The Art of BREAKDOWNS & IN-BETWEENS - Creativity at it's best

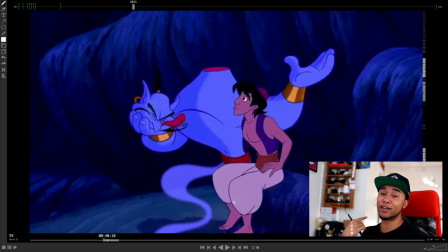(8:01)
He actually kind of cuts his head with a finger and then grabs the head,
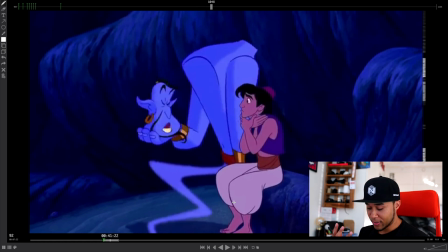(8:06)
talks to Aladdin, while Aladdin feels kind of sorry for him, and then puts the head back into his neck.
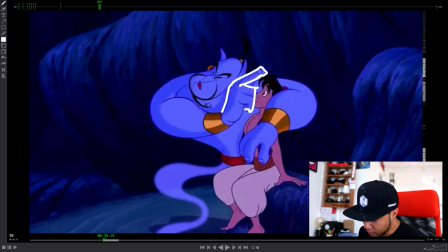(8:14)
So let's say this here, because it's static, it's one of the main poses, so it needs to go from here.
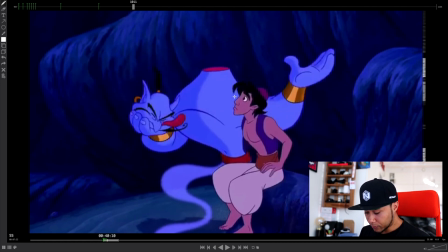(8:24)
Once again, I'm doing this really loosely, to then here, where he's talking.
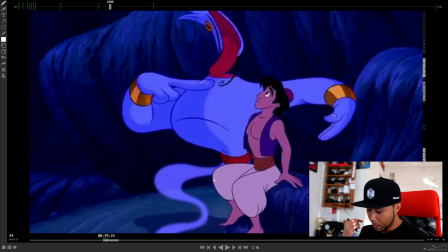(8:32)
Now notice how he actually could have just gone like this, and then the head could have just fallen to the hand and just be there. The fact that it stretches out in order to actually kind of add more elasticity and more pop to that coming out of the neck,
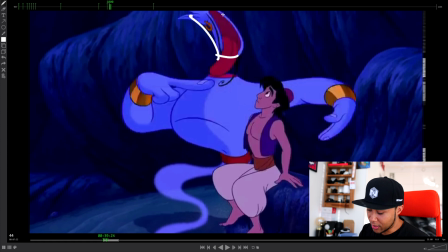(8:48)
and it kind of continues stretching out. So this is a beautiful, beautiful work here.
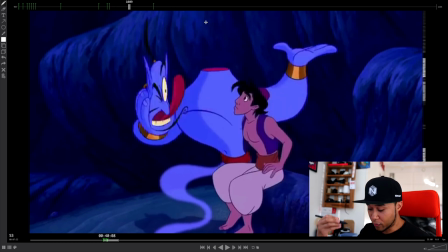(8:53)
And then on top of that, he actually rolls before it kind of finally falls on his hand.
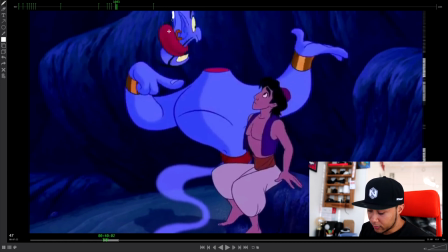(9:01)
And while he's rolling, notice that the tongue,
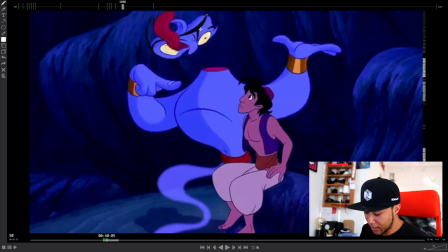(9:04)
it's actually doing all kinds of stuff in order to kind of magnify the emotion once again, to kind of be proper like.
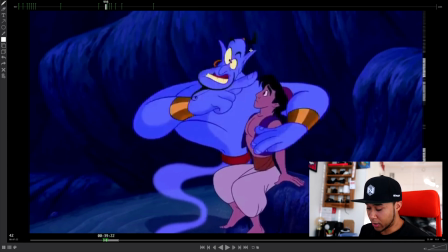(9:12)
And in order not to distract from the motion, because you want your eyes to look at this and nothing else,
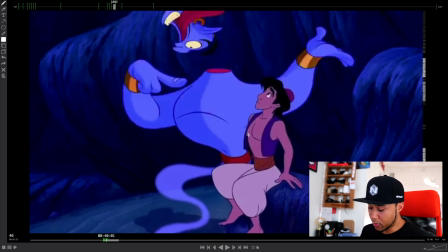(9:17)
in order to not distract from it, notice how both hands kind of just stay still.
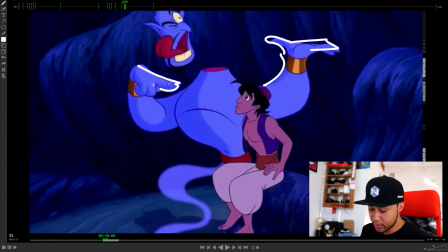(9:22)
Both hands kind of just, this one comes to a stop really quickly, and this hand stays still while the head is rolling.
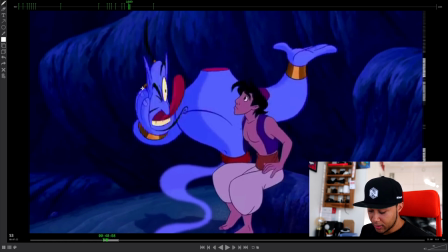(9:29)
And it only really catches the head over one frame just as the head is falling, in order to give it more pop. And once again, the head is stretching so much.
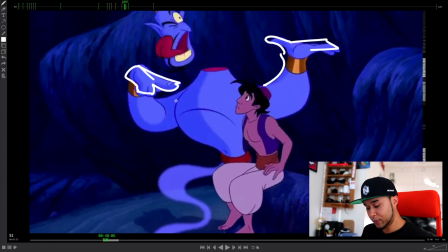(9:41)
The tongue is like overlapping here, since he's been like rolling in midair, and then all of a sudden just falls.
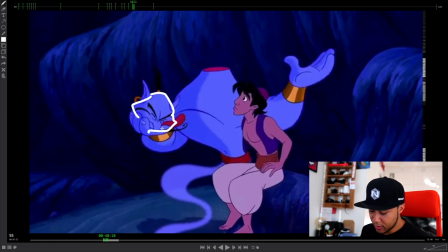(9:50)
There's a lot of squash and stretch here as well, as the head kind of just falls in the head in order to give that weight. And then this breakdown is amazing. The fact that he actually kind of goes 1, 2, 3, 4 and then settles. That is really, really cool.
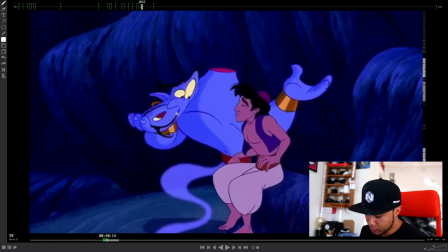(10:10)
And he had this curve just is pointing up and up and up and up, and it finally settles here.
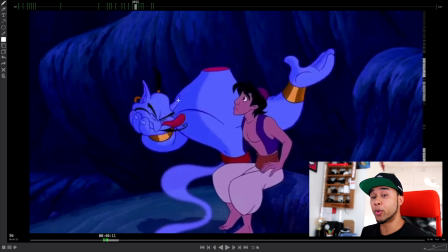(10:21)
This is just the animator being creative, going from point A to point B in the most imaginative way possible.
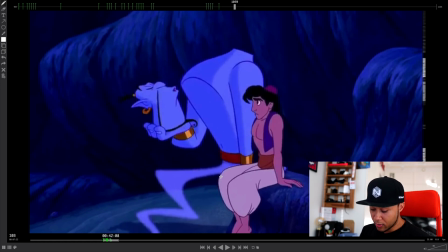(10:27)
And the same thing here, while he actually goes from this pose
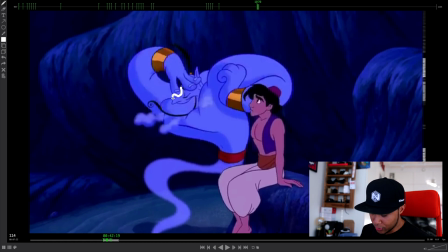(10:34)
to then the final pose, which is putting the head in before the settle.
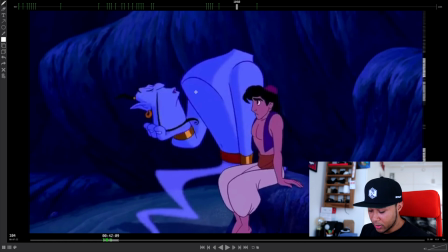(10:39)
A lot of interesting things happen. So once again, stretch.
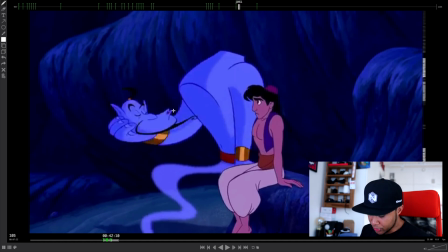(10:43)
So the chin is the stuff that actually stays put, and he's actually stretching the face into this shape that is incredibly interesting.
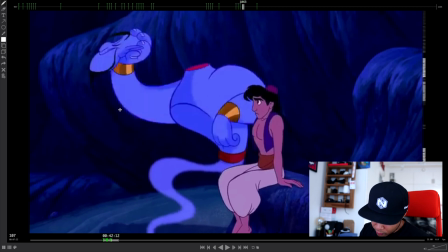(10:54)
Stretching again, so you can see the line of action just following through here. Stretch again,
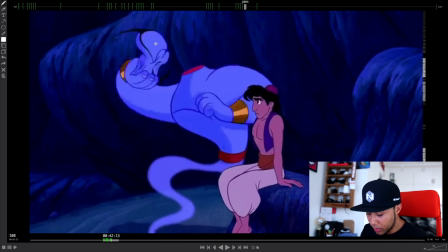(11:01)
so your eye never really stops following where the head is going, because he could have just been like, put the head on, it's all good. But he actually kind of twists the head a couple of times before he actually kind of slumps the head down back in the neck.
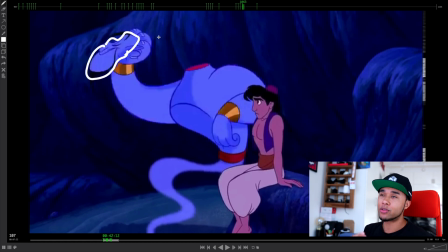(11:15)
Just accentuates the move, and also makes him more playful, makes him look like he has done this many times before.
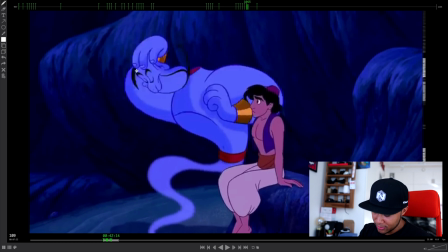(11:23)
So once again, you're following the line of action here, and this is still a breakdown.
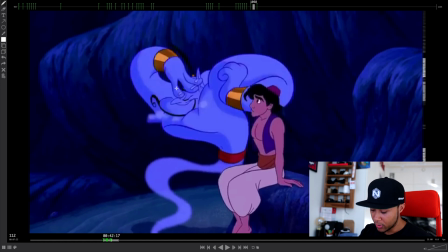(11:29)
To add momentum over one frame, he just puts the head down.
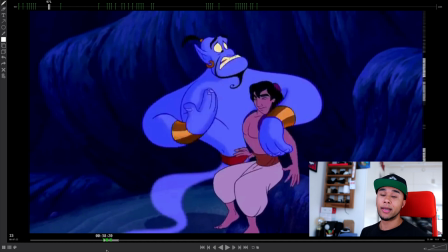(11:38)
And to me, it kind of showcases how much fun you can have with your in-betweens, with your breakdowns, and to make sure that you actually push every single part of the animation to its absolute max. So this is what this work shows, and it's really, really well done.
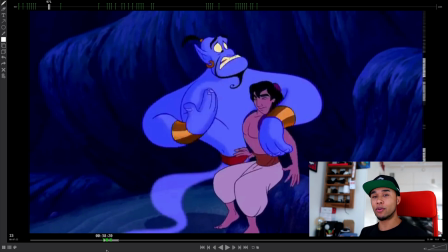(11:56)
I hope this gives you a different overview of what a breakdown or what an in-between is and how much you can do with this stuff.